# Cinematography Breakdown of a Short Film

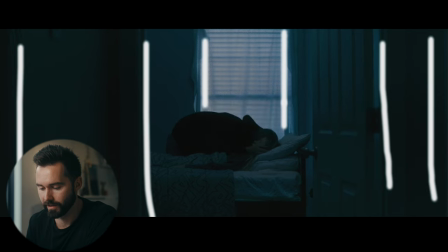2636s
Probably should have done, you know, coming out of the scene because our next scene, that's a mirror, ends up coming in.
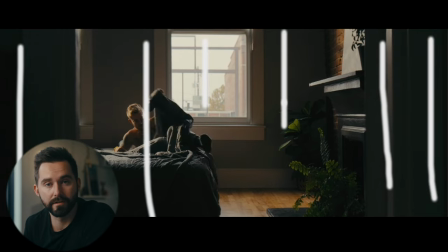2645s
You know, that's okay. It's not the end of the world.
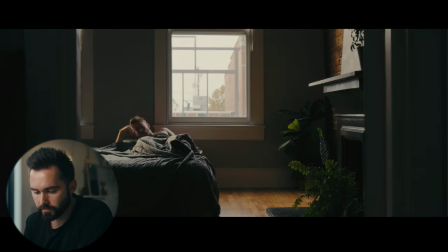2649s
wanted to really try to mirror these scenes as best as possible and I think it's sold you know I think it's sold that all this was happening
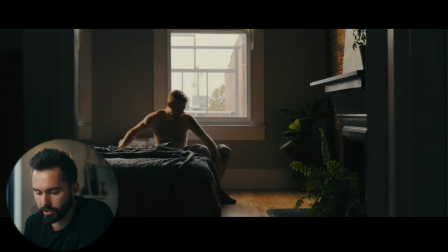2657s
in his mind but really wanted to frame these shots up pretty similar to each other again using the door to frame up your shot tell your
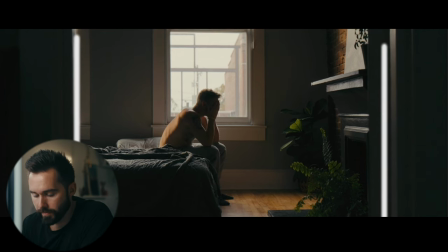2666s
audience where their eyes are supposed to go and this whole scene ended up being you know one of my favorites throughout and it was all it was pretty much all natural we just waited for well didn't really wait it was just an overcast day,
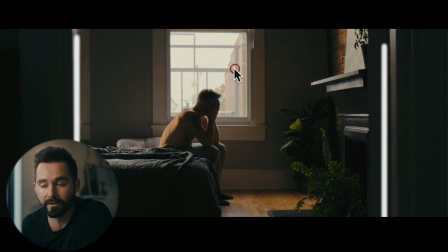2679s
which gave us a lot of flexibility to be able to have soft light where normally we would have to add that ourselves, but it was already there. I like having this window here and him kind of being in silhouette with a little bit of light coming from this window,
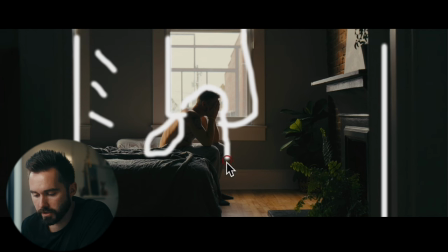2695s
catching him here. There's just a lot of interest going on. I love the different textures. You know, I love the wood that's right here. I love the brick. And of course the green walls just help a lot these plants getting some catch light and of course the bed getting having some
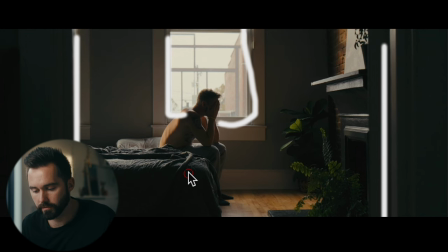2713s
contrast that's going on there just a lot going on this image that I think makes it work it makes it look pretty I think this was my wife's favorite shot
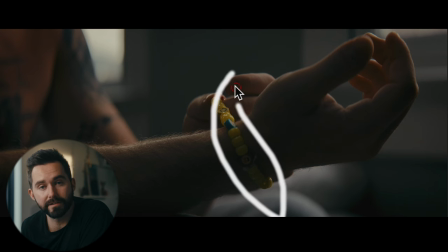2721s
then come into the site look at that bracelet looks so great I don't even know if we did anything to this image of course we
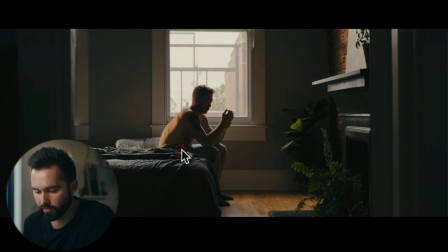2730s
framed it up we moved him a little bit closer to the window he's a little bit further away we pushed him in a little bit closer just so
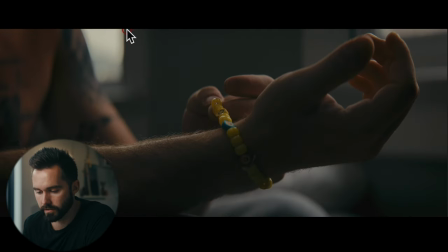2738s
this window here
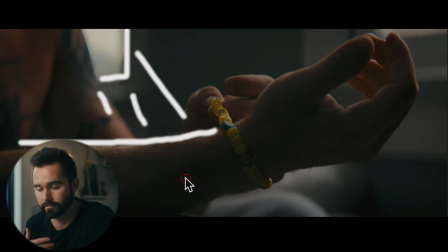2741s
would light him in his arm again to give him separation from the shadow that's going on in there and this was actually pretty dark I think we were probably actually losing you know the shadow here but it's not the face so I wasn't as worried about it I wasn't as
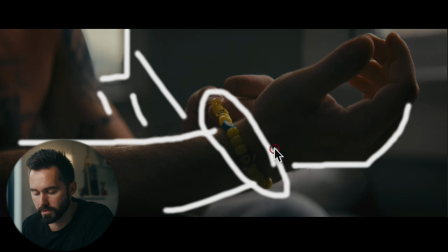2757s
worried about losing it I knew that audience was supposed to be looking right here so I didn't worry too much what was in the shadow because they weren't supposed to be looking you know at the base of his of his hairy arm it's not that hairy brennan i'm sorry i shouldn't have said
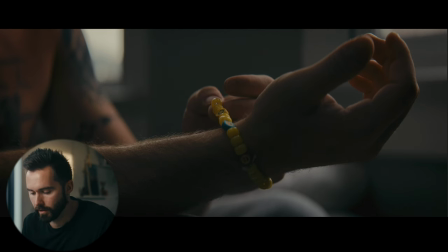2771s
that but then when we go to his face
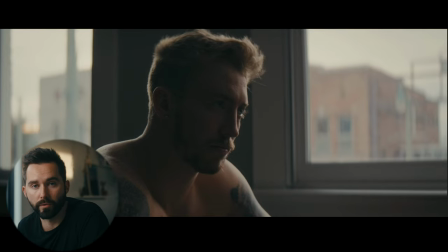2775s
it's a little bit more important you know i didn't want where you're supposed to see things in focus i didn't want that to be too lost in the shadows very similar frame you know we didn't move too much moved him closer to the window of course
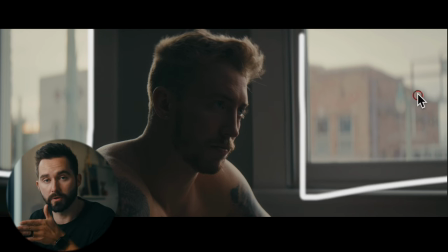2790s
had like this you know checkerboard like exposure so you know you have lights you have dark lights
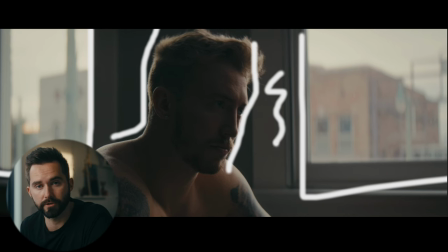2799s
dark and then light that's an interesting image and we had some natural rim light that was going on
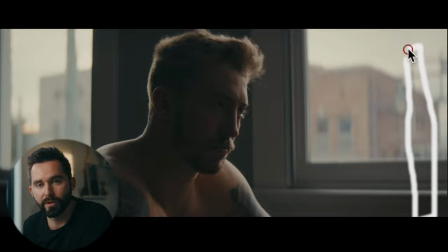2806s
but of course we added a tube light and we had some diffusion so it was a diffused light that was mimicking our outside light for this because it was a little bit green outside you know the tube lights that i use the nan lights they go a little magenta so instead i go instead of going on the what is it the cct i go on the hsi which is the color mode and i go on green and instead of having it you know super
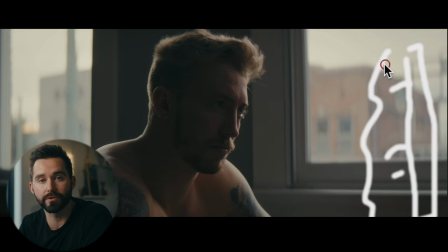2837s
dialed on the saturation i pull that down a lot maybe on like three or four saturation and that takes away the magenta of that tube and it gives me a light that looks pretty similar to what's going on outside and we're not getting any funky magenta going on in the skin
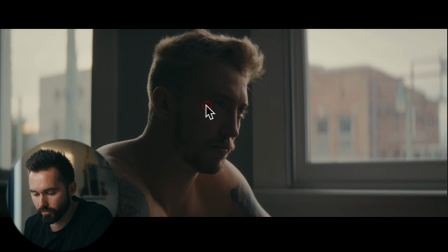2853s
yeah so that tube is what helps us raise the shadows just a little bit it still is a pretty contrasty image and i know that but for the mood that we were going for i think it really ended up working out pretty well and didn't have to add a negative feel to this image because it was such a big
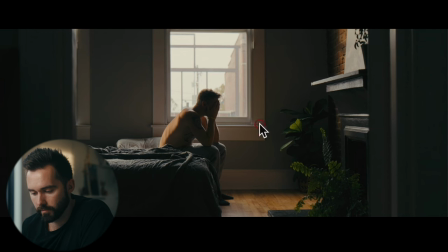2871s
room as you can see over here ceilings are probably even 10 more feet up and we weren't getting bounced because you